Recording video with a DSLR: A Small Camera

Hey guys, what's up? My name is Jordi, your instructor, and welcome to my course. In this video lesson, I'm going to talk about the small camera. And then I'm talking about the DSLR, of course. The DSLR camera is a small camera. Now that is a good thing, because whenever we want to do long shoulder shots or anything like that, we can just mount it onto a shoulder rig and start using it as a big camera. But when we want to do small work and we want to put the camera somewhere that a big camera can't reach, then we can just take the small camera as it is. And that is also something that isn't being used that much. And that's actually a pity, because that is also one of the things that makes DSLR cinematography, using the small camera as it is, and actually using it on places where a bigger camera can't reach. Some of the examples you can see here in my keynote. So this is a shot that we were rigging inside a car.
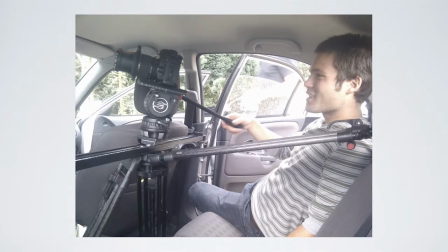So we had our slider on the back of the car, and we can just put on the small camera on top of it, and it all fits in the car.
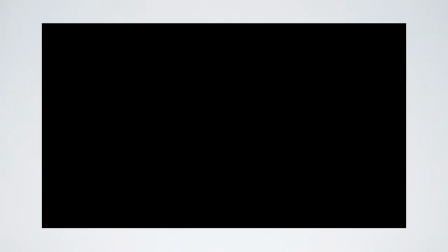And here you can see the shot in action. So it was possible to do something like this.
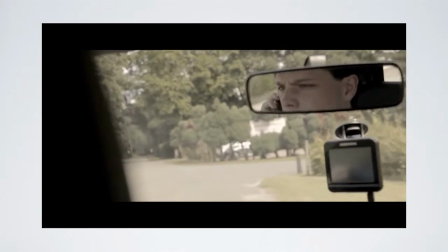You can see this is a great shot. What you're also able to do is put it on the dashboard, as you can see right here.
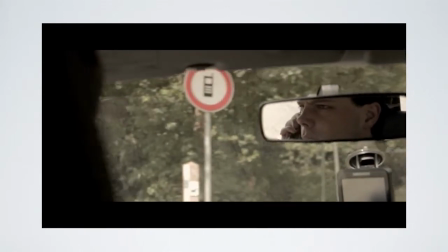We didn't have to take out the front window as they do in motion picture films, or just shoot through the window and then you've got all these reflections.
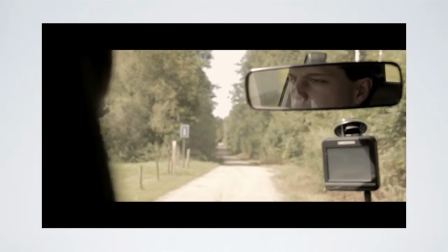No, we were just able to put the camera on the dashboard. And I've got some more examples.
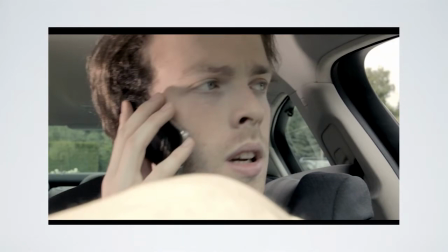So right here, someone is on the phone in the car. That is illegal, by the way. Don't do that. But as you can see, this creates a shot that you don't see that much because it's pretty hard to make. Now with the DSLR cameras, it's actually pretty simple to do.
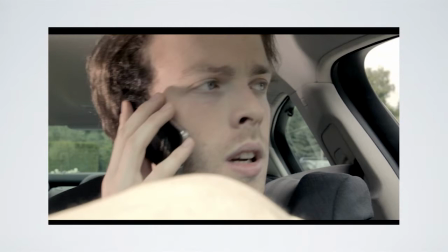So do that, because that really creates something unique, and that is what we want with DSLR cinematography.
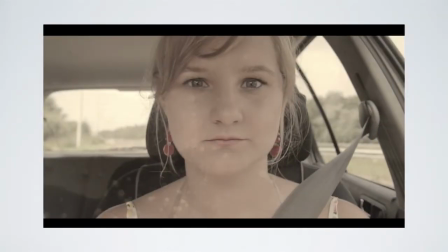And here I have another shot. We use that framing a lot to have some kind of red line throughout the short film that we've created. This is, by the way, my girlfriend. And she's a very good actress too.
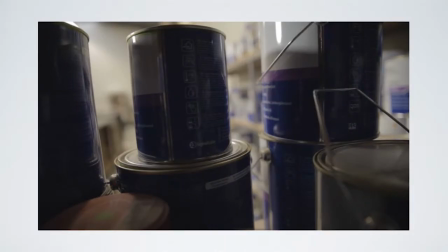All right, then the next thing I want to show you is a scene right here. And as you can see, there's a guy just picking out one of those cans.
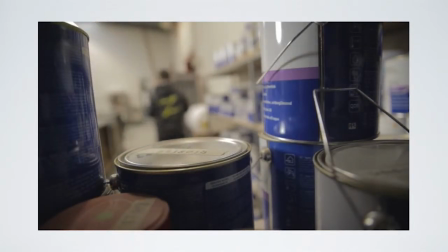This is again something that isn't possible with a big motion camera or any other big cameras like an XD camera or anything like that. And you can also see that we are again working in those layers that we really want to have. Let me show you that video again.
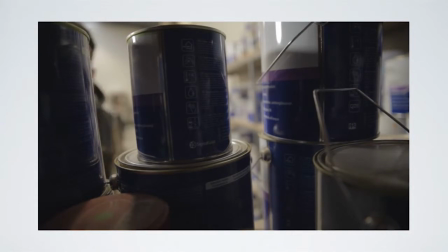So there was a wall behind the camera, so it wasn't possible to put a big camera in there.
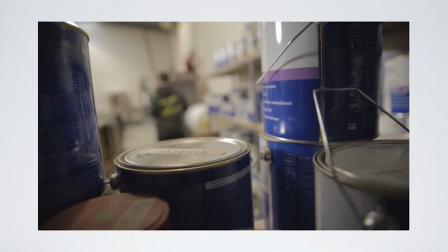But as you can see, with having that small camera, the DSLR, we had a great looking image, that shallow depth of field, that cinematic look, and still we were able to shoot something like this. And that is something you have to do more and more. It's a small camera, use it as a small camera. That is one of the biggest tips I can give you with the whole course actually. And then here's also a very good example.
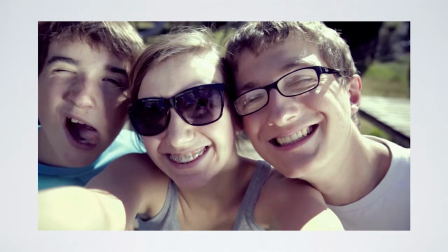So this is also a short film that I made. And the scene was about friends taking a picture of themselves. And of course it wasn't a picture, it was a piece of video, it was a motion picture.
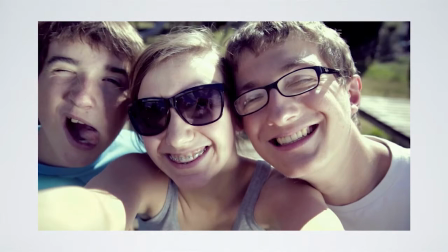And so one thing that wasn't possible with big cameras was that they were holding the camera themselves. So then I had to hold the camera, and they just had to put their arms out like that. But then you would never have that natural motion. Now with the DSLR, they were able to hold the camera themselves, and you had that natural motion of when they were holding that camera.
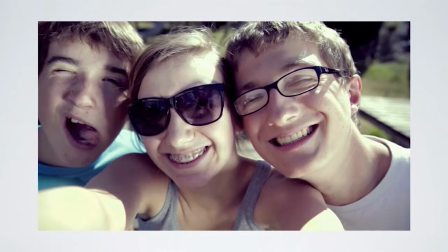And the second thing that we also had was, when you take a look at her glasses, you have the reflection of the DSLR camera in there.